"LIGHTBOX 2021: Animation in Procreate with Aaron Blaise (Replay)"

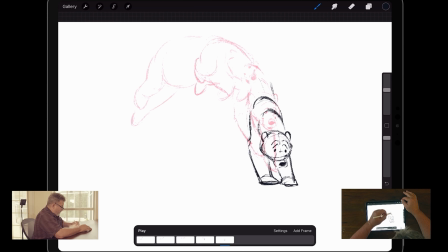1794s
Because again, I'm not worried about timing at this point. I want to make sure I'm hitting all of the poses that I need to hit. There, see how that butt's coming down? And he's reaching.
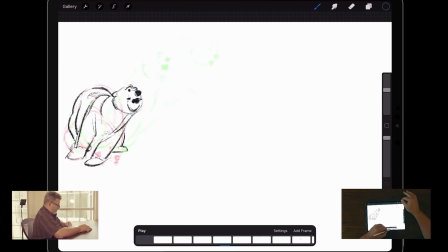There we go. Big jump right there.
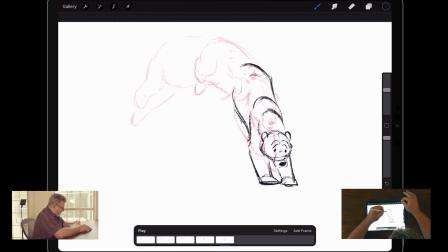1828s
So here, I'm going to really bunch up that leg. That thigh is really bunched up there. And we're actually seeing it on the other side too. Like that. See that? But the now, though, is he's starting to bring
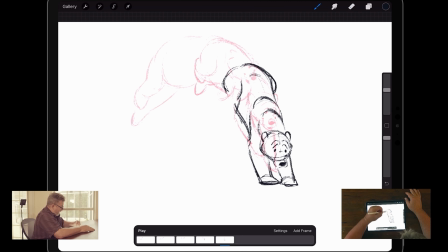1848s
from the knee down, you know, the calf area, that's starting to come forward. Maybe even get a little piece of the foot on that side.
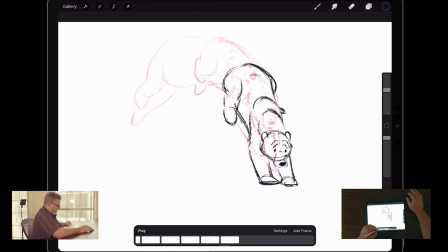1867s
Notice also, I should have mentioned this earlier, arcs. Really pay attention to your arcs.
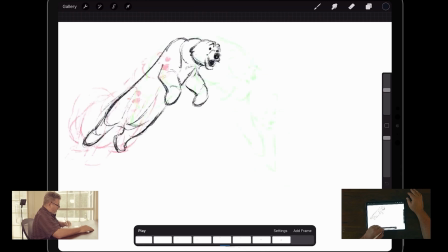1874s
We have to get smooth arcs through the animation, especially with this kind of motion, in order for it to be convincing. So now we're going to start the squash. Okay, so, and I want him to change direction a little bit.
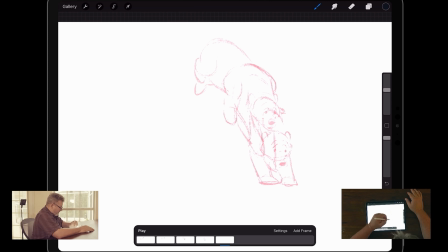1891s
I'm going to have him jump more towards camera. So here, we're going to bring that head down. It's going to come in here.
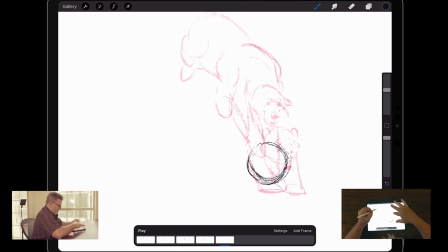We're going to go ahead and start to have them change direction. I don't want to do it too fast. The physics wouldn't feel right.
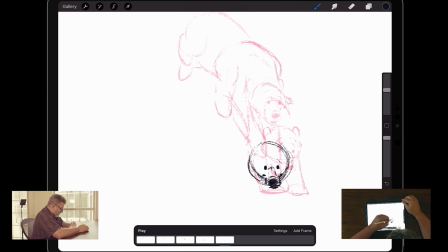Get that expression.
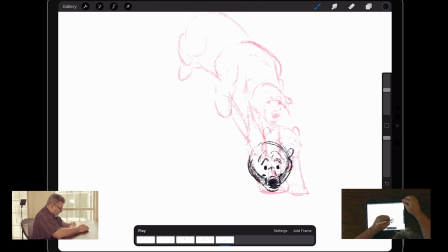1932s
Just a little scribbly head. The ears are going to kind of flop down now because of the impact.
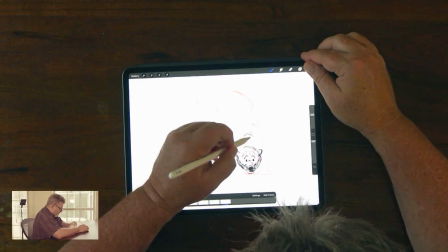1942s
The neck is over here. Starting to change direction a little bit.
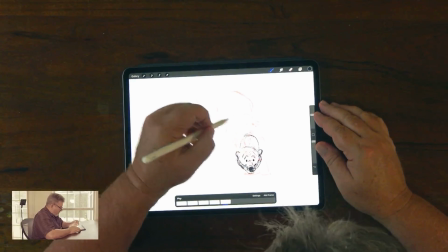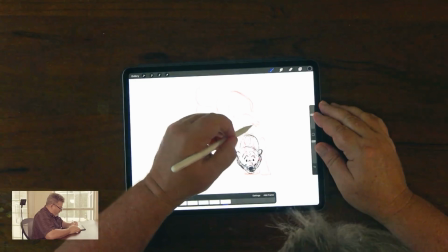1955s
Shoulders are going to come in here.
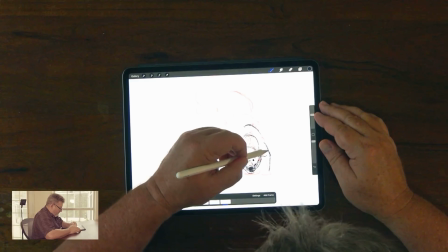1961s
I want to bring those elbows out a little bit. So you can feel that impact.
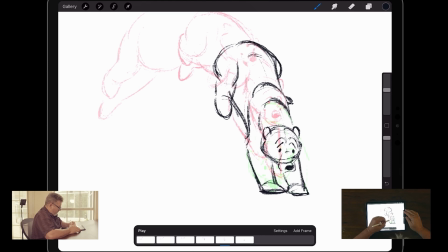1973s
See that straight arm there? Here's the elbow there. Well, let's bring that elbow out here. The feet are going to be planted. The elbows have to move.
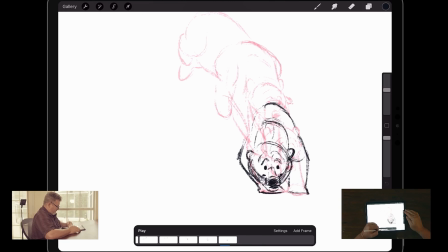1990s
See that? Feel that push, push, push, push. So now I'm bringing this butt down, and now I'm going to extend. It's coming down in the body there, the body there.
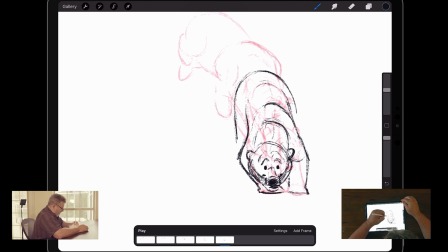2013s
I'm going to bring the feet straight down. And a foot like this. There we go, just like that.
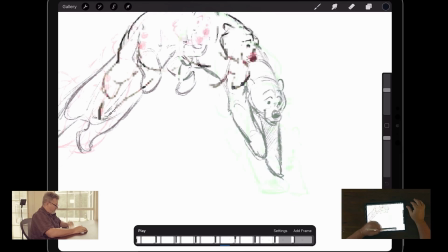2034s
Okay. They're getting ready to plant.
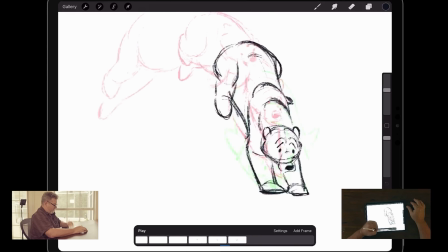2042s
Just like so.